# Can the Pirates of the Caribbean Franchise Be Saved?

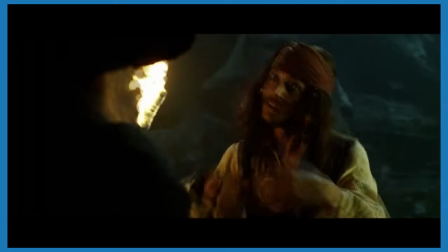[8:19]
There's the obvious, like the acting. I already talked about Johnny Depp as Jack Sparrow. His performance really is one of a kind.
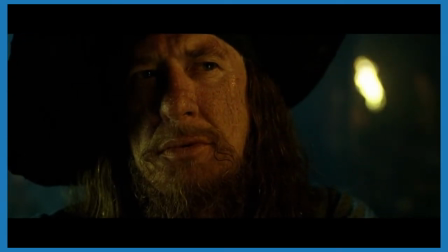[8:26]
But just as important, I think, is Joffrey Rush as Barbossa. See, Jack Sparrow is cool, but he's not really a pirate per se.
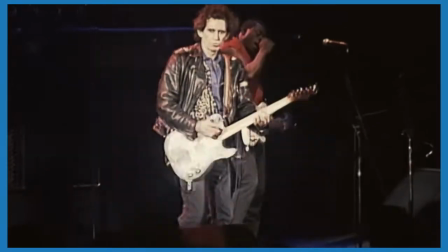[8:34]
Depp famously modeled his performance after Keith Richards, coming across more like a drugged-out rock star than a pirate captain.
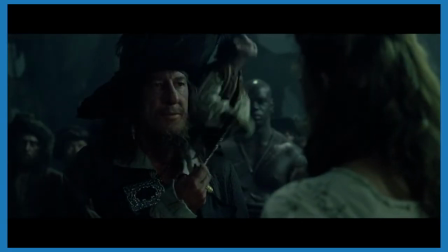[8:40]
But Barbossa, that guy, is a capital P pirate.
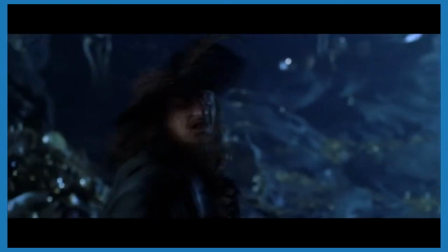[8:44]
From his outfit to his accent, he's channeling the stories we've all grown up hearing about people like Blackbeard or Captain and Flint.
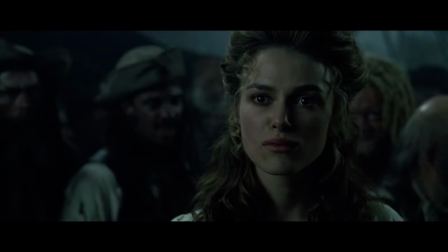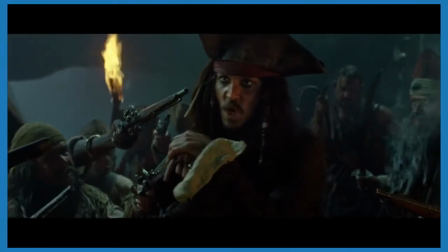[8:57]
He has an intensity and gravitas that lets him steal any scene he's in, including the ones he has with Jack.
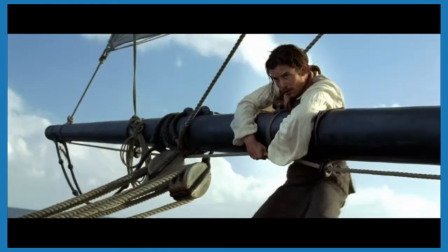[9:03]
And let's not discount Orlando Bloom or Keira Knightley, who besides serving as the straight men for Jack and Barbossa to bounce off of, bring a serious emotional core to what could have been a really silly,
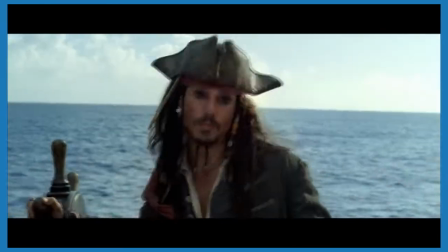[9:12]
frivolous story.
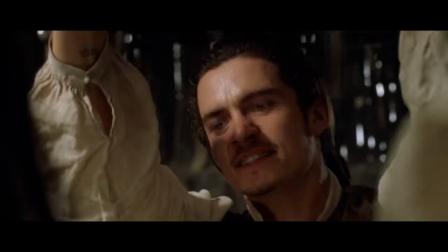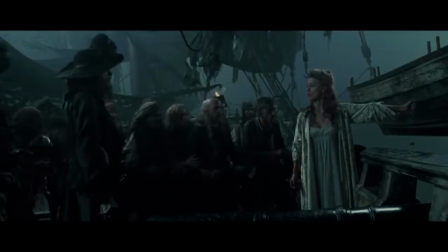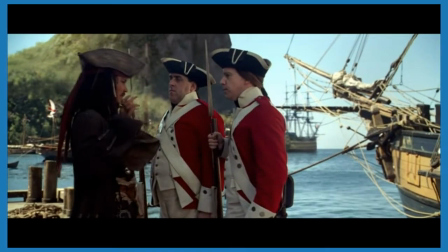[9:27]
The other big detail that everyone points to as the reason why this movie works so well is the way it incorporated improv.
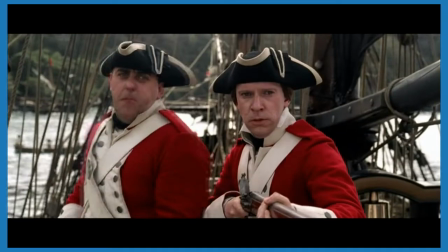[9:33]
Famously, Jack Sparrow was a pretty minor and simplistic character as written, but Johnny Depp took the role and just went wild with it.
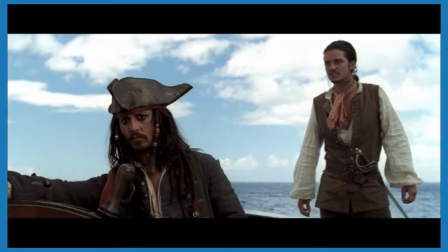[9:40]
A ton of his weird, wacky dialogue was improvised, helping to make him feel constantly unpredictable.
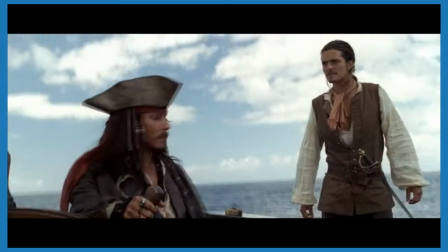[9:45]
The higher-ups at Disney apparently hated his performance and tried to make him tone it down, but thankfully they failed.
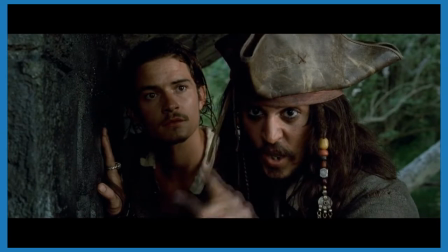[9:51]
This movie benefited a ton from having Depp's hand in the script.
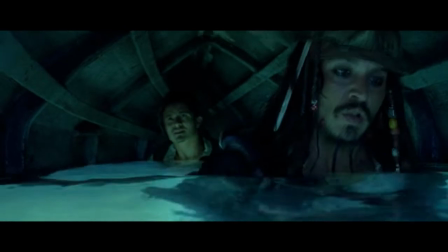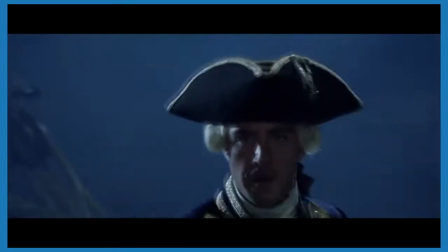[10:02]
There's plenty more you could talk about from a filmmaking perspective. Awesome and creative action scenes, cool set pieces, and visual effects that still hold up to this day.
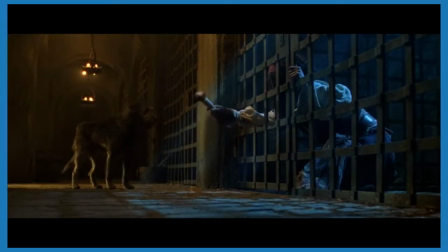[10:09]
But I'd like to zero in on the writing, since that's what I know best. Because this movie has some of the tightest writing of any movie I've ever seen.
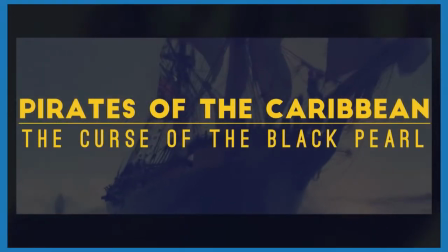[10:18]
In his hour-long video breaking down everything that makes this movie great, Stephen Crosage repeatedly points out how crazy efficient every scene is and you'll see that a lot
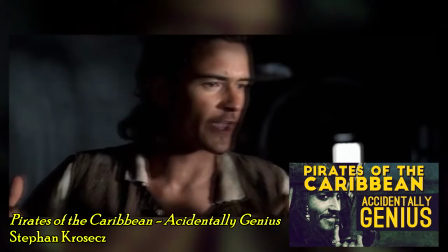[10:27]
in this movie throughout a large portion of this film scenes will be doing more than one thing at a time which is why you'll
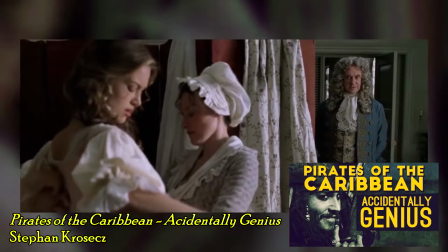[10:32]
find yourself engaged pretty much the entire time while they're giving you exposition they're also giving you character when they set up plot points you don't even notice because they're also simply
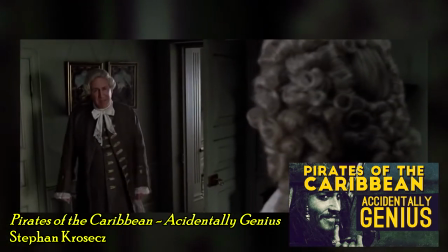[10:40]
entertaining you with a fun scene it's the classic magician's trick of misdirection i'm especially impressed with how deeply every scene characterizes each
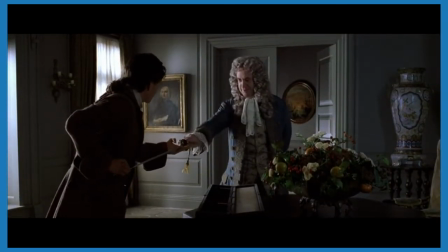[10:48]
member of the cast. Will, in particular, has the strongest character arc in the movie.
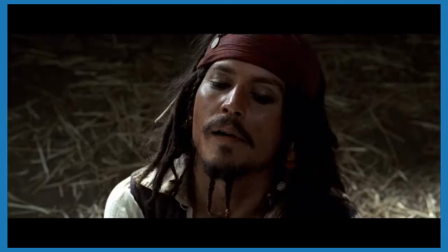[10:53]
At the start of the movie, Will hates pirates and resents having to team up with Jack, but eventually he comes to understand that being a pirate isn't all bad.
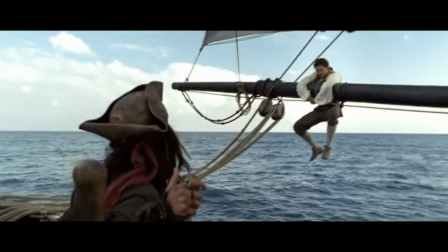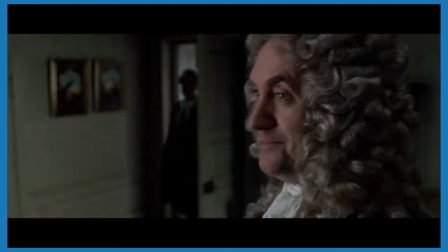[11:09]
And Elizabeth is far from the typical damsel in distress. She also learns to think like a pirate, and in the process breaks free of the role society he had determined for her.
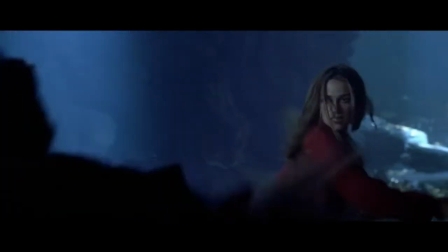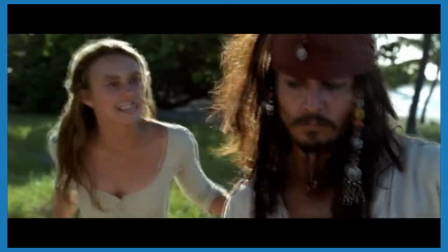[11:23]
And every action that Jack Sparrow takes implies so much hidden death that we might never get to see.
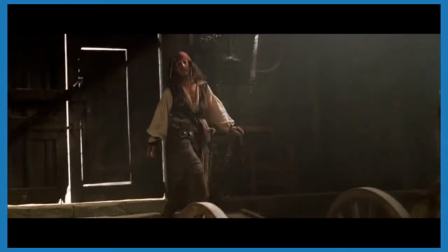[11:29]
He appears to be a drunken buffoon on the surface, but that's punctuated with occasional flashes of brilliance and anger that make you wonder how much of this goofiness is just an act.
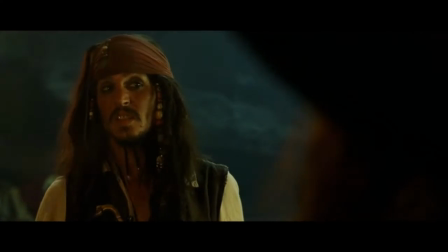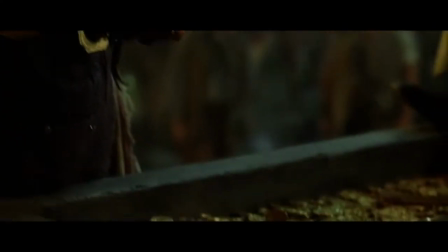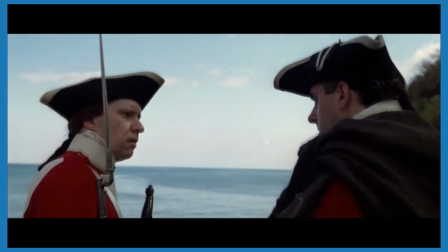[11:48]
If there's one thing I can highlight about the writing of this movie, though, one thing that I think it does better than any other movie out there, it's the way it handles exposition.
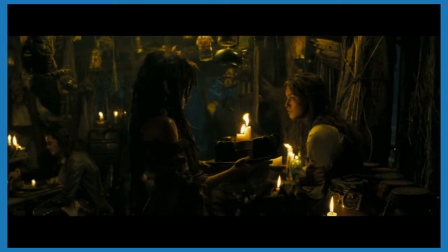[11:57]
Later movies in the series get a lot of flack for being way too convoluted, especially the third one.
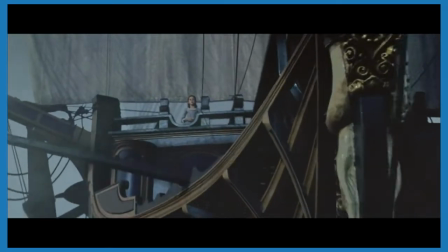[12:02]
But let's just stop for a second and go through the plot of Curse of the Black Pearl. Go through everything you have to understand in order for the story to make sense.
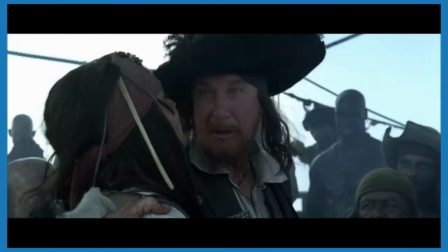[12:11]
Okay, so before the beginning of the movie, Jack Sparrow was the captain of the Black Pearl, but as they were searching for a stash of lost-ass dead gold, his first mate Barbossa led a mutiny against him and abandoned him on an island somewhere.
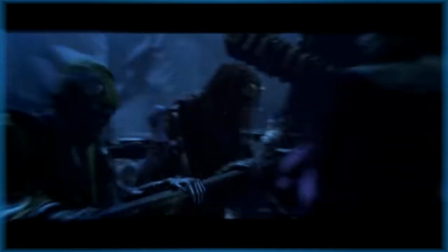[12:20]
Harbosa and Cole then found the gold and spent it all, but that action unleashed a curse on all the pirates that turns them into undead, unfielding skeletons.
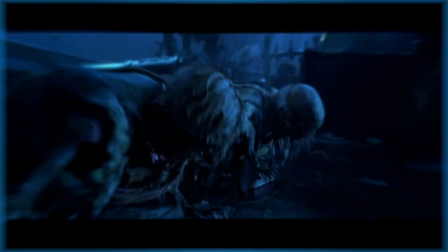[12:26]
They look normal during the daytime, but under the moonlight their curse is revealed.
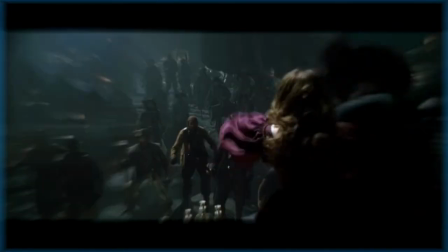[12:29]
In order to undo the curse, the pirates have to collect every coin in the treasure they spent and return it to where they found it, along with a drop of blood from each of them.
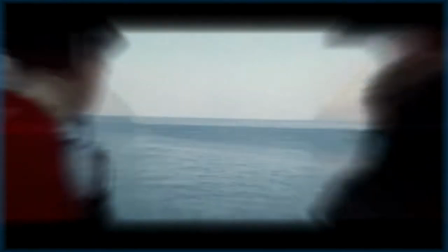[12:34]
Luckily for them, the coins emit a kind of homing beacon whenever one of them touches water. But besides the obvious difficulty of collecting all these coins, they also face another problem.
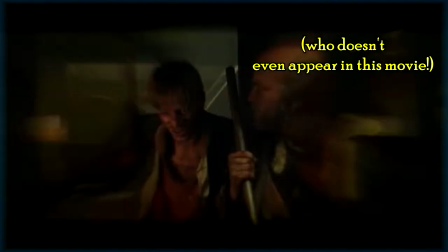[12:40]
One member of their crew, Bootstrap Bill Turner, spoke out against the decision to mutiny against Jack, so the other pirates tied him to a rock and dropped him into the ocean, but they need his blood to break the curse.
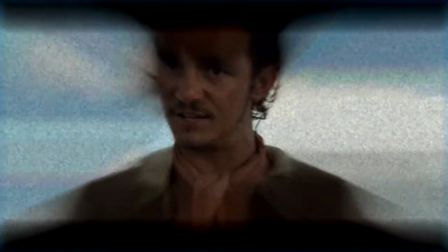[12:49]
Bill Turner is Will Turner's father, and at the start of the movie, Will had given an Aztec coin he got from his father to Elizabeth Swan.
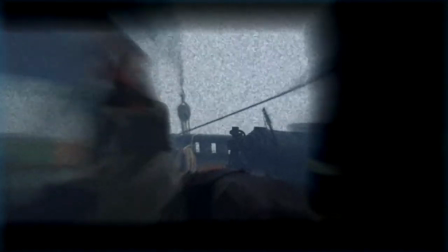[12:54]
Also, Will doesn't know that his dad was a pirate.
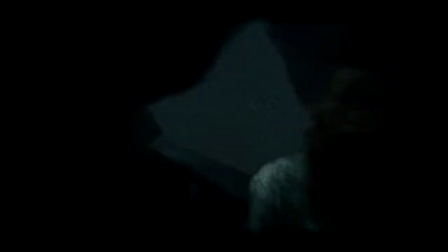[12:56]
When the pirates attack Port Royal and get back the last coin, they also kidnap Elizabeth, and Elizabeth, thinking that they kidnapped her to hold her for ransom since she's the governor's daughter, lies and says her name is Elizabeth Turner. That's when the pirates realize a way out, using the blood of Bill Turner's descendant, except they don't realize that Elizabeth lied about her last name and that the blood they actually need is wills.
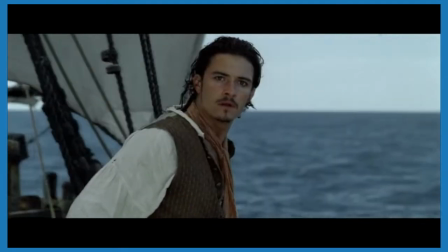[13:13]
Every bit of that information I just laid out is absolutely essential to understanding what's going on in the movie.
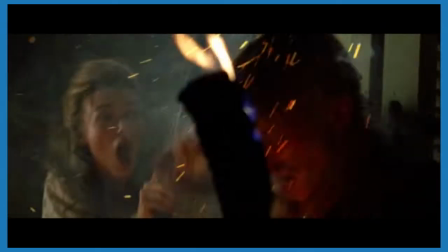[13:18]
If you're missing even a little bit of it, nothing that's happening will make any sense to you. And yet, this movie doesn't feel especially convoluted.
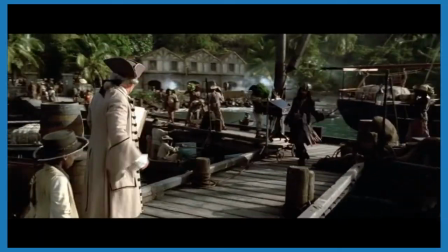[13:26]
Why? Because the script finds tons of little ways to expertly leave all the important information in as it goes.
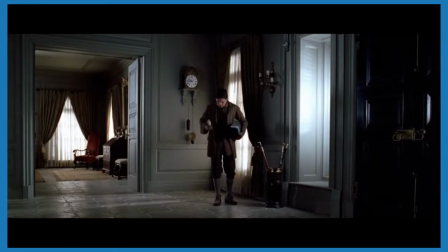[13:33]
The first smart thing the movie does is spread its exposition out. It doesn't front load everything in the first five minutes.
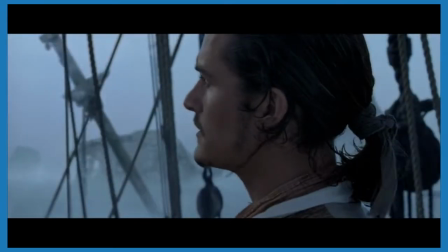[13:39]
There's no Star Wars-style opening crawl to catch you up. These tidbits of info come organically, and it's only when they're absolutely necessary to know.
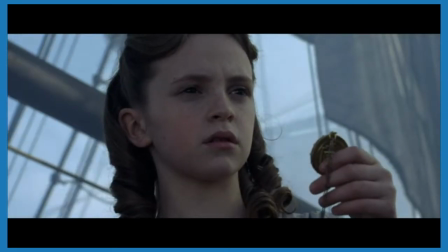[13:48]
When the movie starts, all we really know is that the black pearl is chasing after these gold coins.
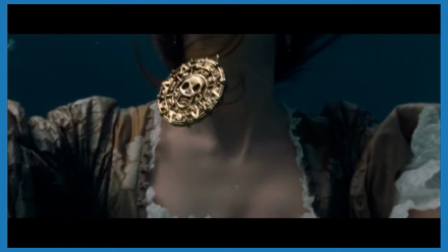[13:53]
Then after Elizabeth takes the coin out and it gets wet, we see it call the pearl to shore.
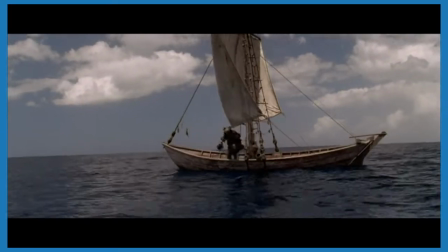[13:58]
For the first few scenes with Jack Sparrow, we don't know anything about who he is or what he has to do with anything.
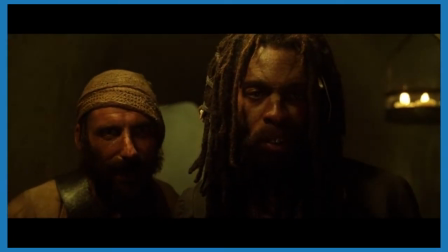[14:04]
It's only after the pirates invade and come across him in a jail cell that we learn that he used to be their captain.
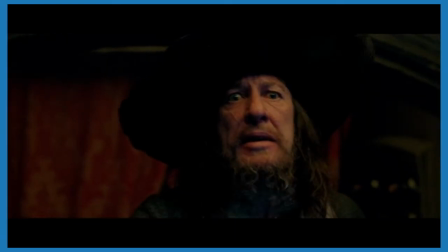[14:09]
And we know next to nothing about how the curse works until the famous scene with Elizabeth and Barbossa explaining it, nearly an hour into the movie.
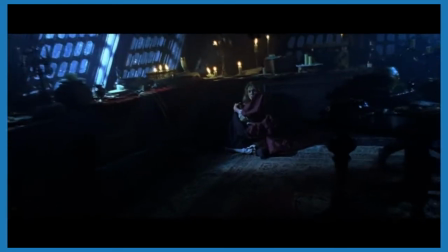[14:17]
It separates the exposition out so there's never a scene that feels like an info dump. The second thing it does well is a classic screenwriting trick.
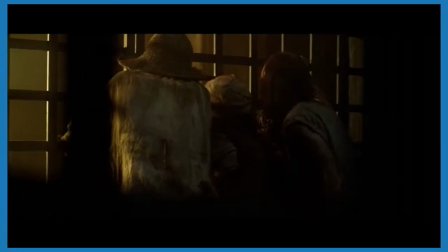[14:24]
Whenever a scene contains exposition, it's always mixed in with something else. That way you're never bored.
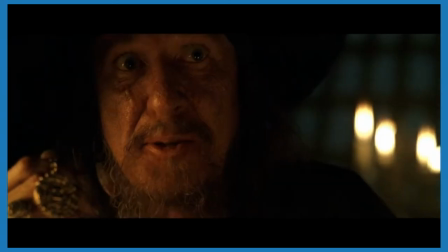[14:29]
The best example is during the reveal of the skeleton pirates. Barbossa spends several minutes explaining all the details of how the curse works.
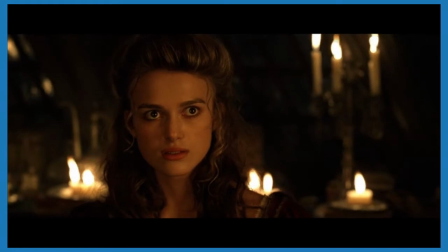[14:36]
They can't die, they can't eat or drink, but they're always thirsty and parched, they're in near constant physical pain, and even though they look normal for most of the day, the moonlight reveals their true form.
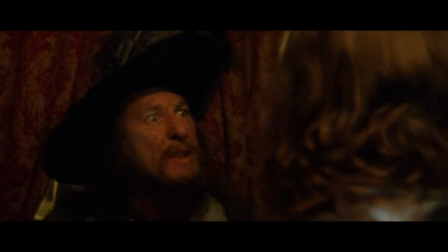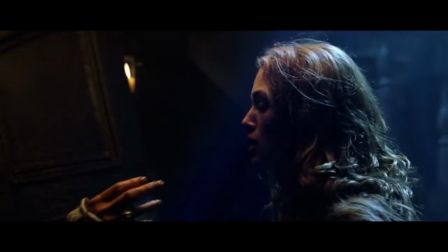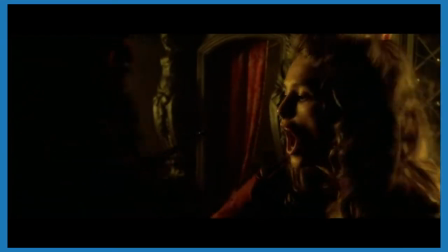[14:56]
That's a lot of detail to get through, but far from being a boring scene, this is one of the most memorable moments of the movie.
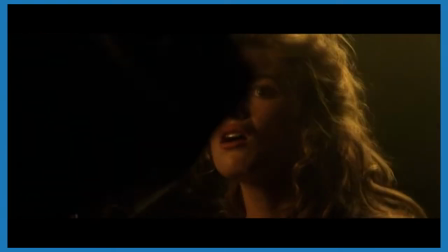[15:01]
Why? Because, first of all, Barbosa is explaining it in his awesome, grandiose, tense pirate speak.
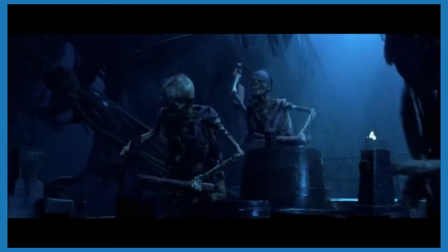[15:06]
And second, while he's talking, we're watching in horror as the movie gives us our first good look at the skeleton pirates.
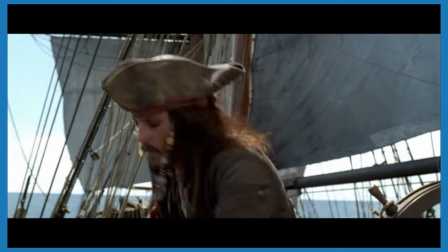[15:12]
How could we be bored when all this is going on? For another example, we learn that Will's father was a member of Jack's pirate crew at the same time that Will does.
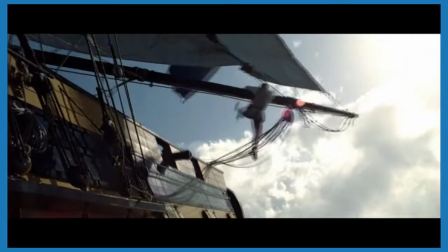[15:22]
Besides exposition, this is also an important character moment, as Will grapples with the knowledge that the father that he idolized for so long was actually a pirate, the thing Will hates most in the world.
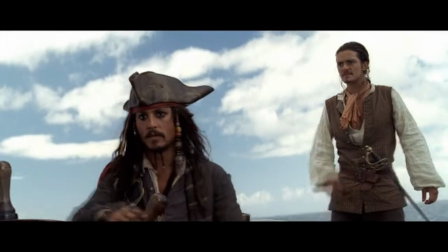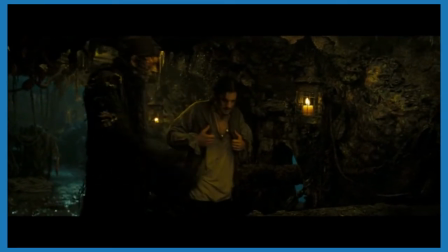[15:38]
Then later, when we learn about how Bill stood up for Jack and got himself thrown overboard, it's an emotional catharsis as we and Will come to realize that even though he was a pirate,
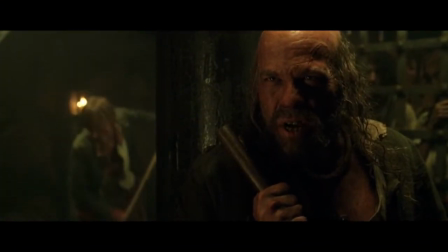[15:45]
Bootstrap Bill Turner was also a good man.
You said it wasn't right with the code. That's why you sent off a piece of the treasure to you, as it were.
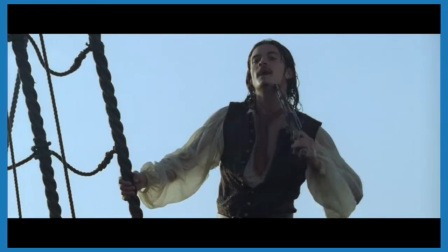[15:55] You said we deserve to be cursed.
But the third and most important trick that the script uses to deliver exposition is to invert it.
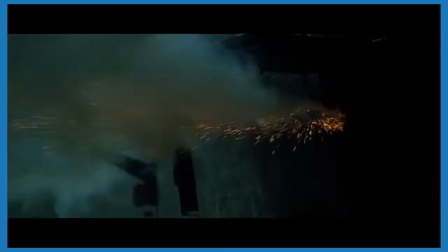[16:04]
Raise a question, and then have the answer to that question be an important piece of exposition. This is the best tip I have in my arsenal of writing advice.
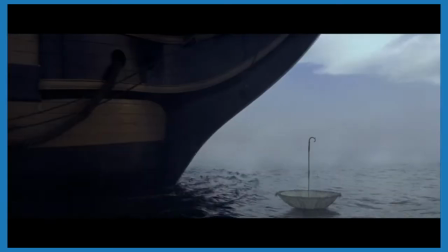[16:13]
If you're an aspiring writer, do this. Please do this. Instead of dropping information in the audience's laps and saying, Remember this, it'll be important later, I promise.
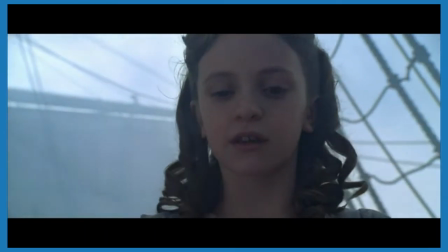[16:22]
Begin with some kind of unexplained detail that catches the audience's eye and gets them wanting to know more, so that by the time you give them the exposition that explains it, they'll eat it up.
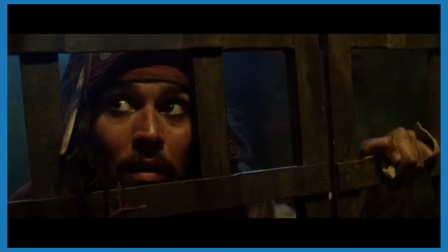[16:31]
The best example of this in Curse of the Black Pearl, I think, is the moment between Jack and his old crewmate.